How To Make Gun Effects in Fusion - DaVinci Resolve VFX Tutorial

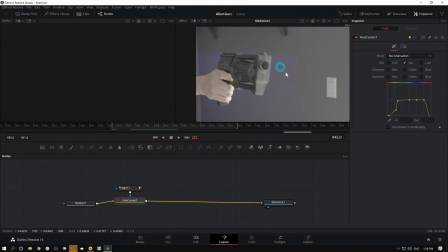[4:00]
Now, a big part of this is going to be the muzzle flash, which we could use a texture or a stock element of some kind, but really you can go away with quite a bit just by straight up drawing one right here inside of Fusion. All of this is only gonna happen for one frame, and so it doesn't really need to be that complicated.
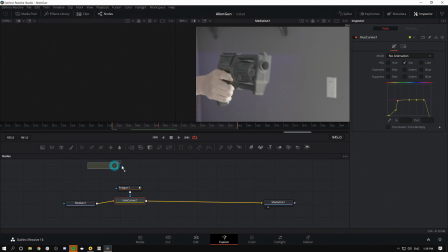[4:18]
So what I'm gonna do is grab a background node, just grab the left icon here, drag it down, and I'm gonna merge this background node over my hue curves just by dragging the output of my background over the output of the hue curves.
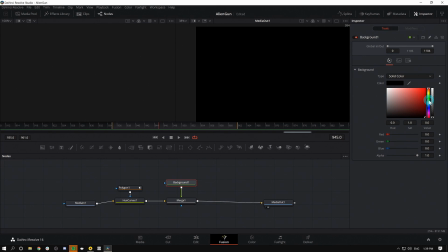[4:31]
I'm gonna select my background and make it some cool color. Let's make this one purple.
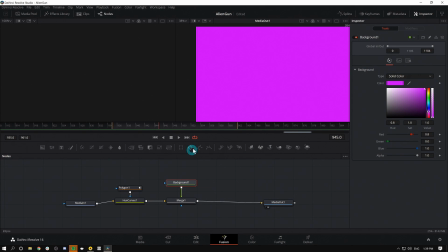[4:35]
Yeah, nice. With my background selected, I'm gonna grab a polygon mask,
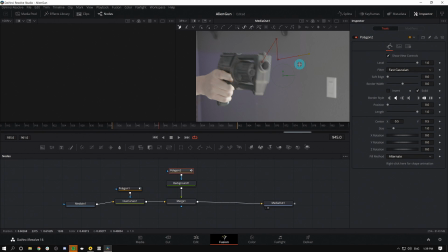[4:41]
and I'm just gonna draw a very cartoony looking muzzle flash. And I guess you could leave it like this if you wanted to kind of have that, you know, cartoony effect, but something like that. And then I'm just going to soften it out. So this obviously looks pretty bad right now, but we're gonna make it better.
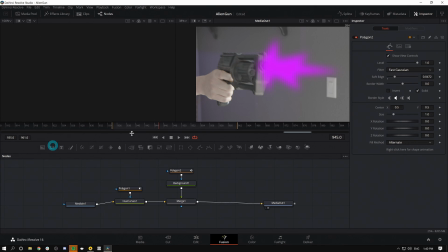[4:59]
One thing that we can do to make this better is add a white core to it. Anytime there's like a bright light of some kind, there's a white core and then there's kind of the color that it glows with, right?
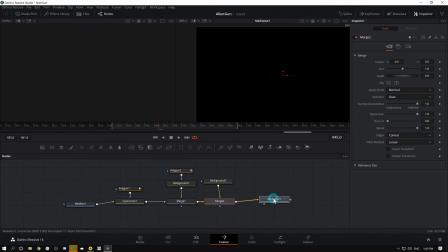[5:11]
So let's make a background. Again, we'll just drag our output of the background over the output of the merge, and I'll make this white.
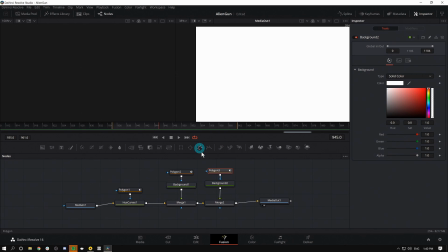[5:19]
And again, add another polygon
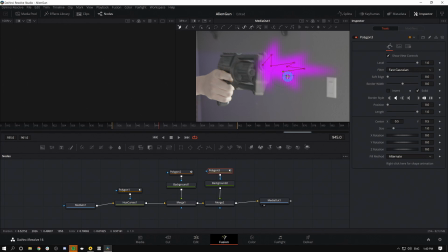[5:25]
mask, and we'll just go over this again. But I'm gonna draw a little bit smaller. And there's the white core, and I'll soften the edge. And right now we're starting to see like, oh, it's actually some kind of glowing light thing. I get it. I see what we're doing here. I see what he did there.
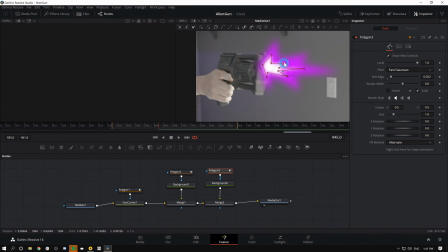[5:43]
I'm gonna mess with this until I feel like it's good. And even though that looks kind of weird, it's gonna look really cool once we're done with a little bit of fanciness. Really what I wanna do now to kind of sell this effect is put some distortion on it.
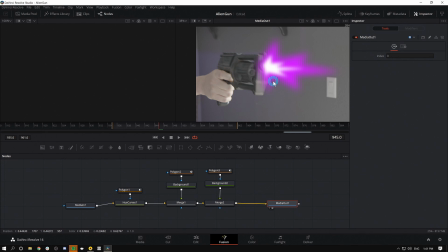[5:58]
Now there's a bunch of different ways that you can do that, but a way that I like to add some distortion is by using a node called Displace. I'm gonna hit Shift Spacebar and type DISP, and I want the DSP one right there. I'll hold down Shift and drag that down in between. Now this is gonna displace our entire shot, but then we're gonna move our nodes around a little bit.
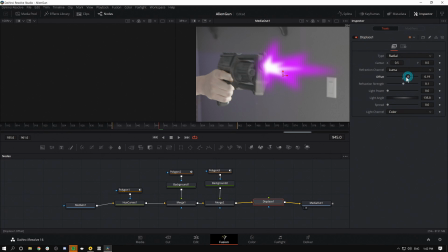[6:17]
We just wanna see what's going on here. So right now, if I were to grab this offset and move it around in this Displace node, nothing really happens. That's because we don't have a displacement map. Easy way to make things wiggly or turbulent is just to grab this second node right here,
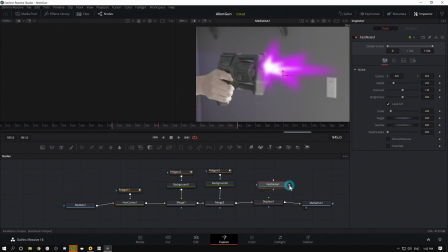[6:33]
Fast Noise, drag that down and hook that into our green input on our displacement map.
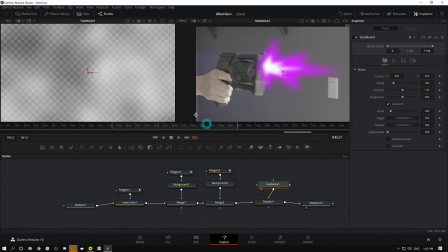[6:39]
And now let's bring up this Fast Noise in our left viewer by hitting 1. I can adjust the detail and the scale of this noise.
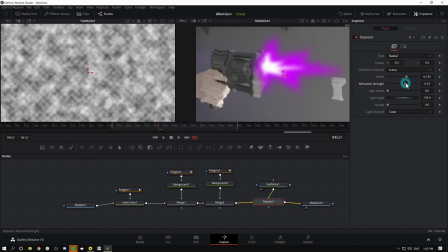[6:51]
And now when I adjust my displace offset and the refraction strength, we'll see it starts to make things wiggly, which is good. So this is a great way to add like heat distortion and all kinds of cool effects to your image.
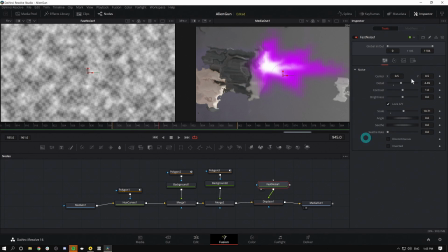[7:04]
But I'm just gonna pump that up quite a bit. And you can play with the contrast and the noise and stuff. And then that starts to look like a pretty organic thing, right? It doesn't look like I drew that. It looks like, you know, some kind of cool alien thing, which is what we're after.
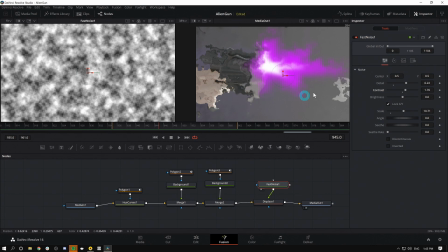[7:20]
But the problem is that it's doing that effect to the entire image instead of just our muzzle flash. So we can fix that by messing with some nodes. First thing I'll do is just disconnect our desaturated image here.
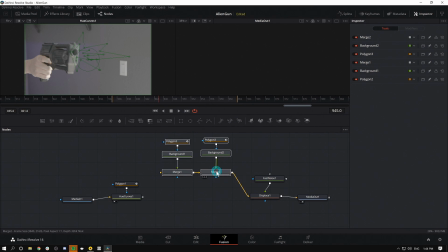[7:35]
And let's grab these nodes and move them up a little bit because these are just going to be their own thing. Right now, nothing is showing up because we don't have a background for this merge. I can just delete this merge and put my background into this merge over here.
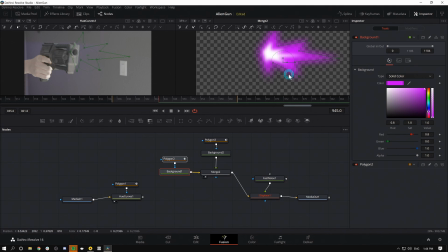[7:48]
And now we have just our muzzle flash happening here in merge 2. I'll disconnect our displacement and we'll run this through our displacement. I'll hit 2 on the keyboard to view that.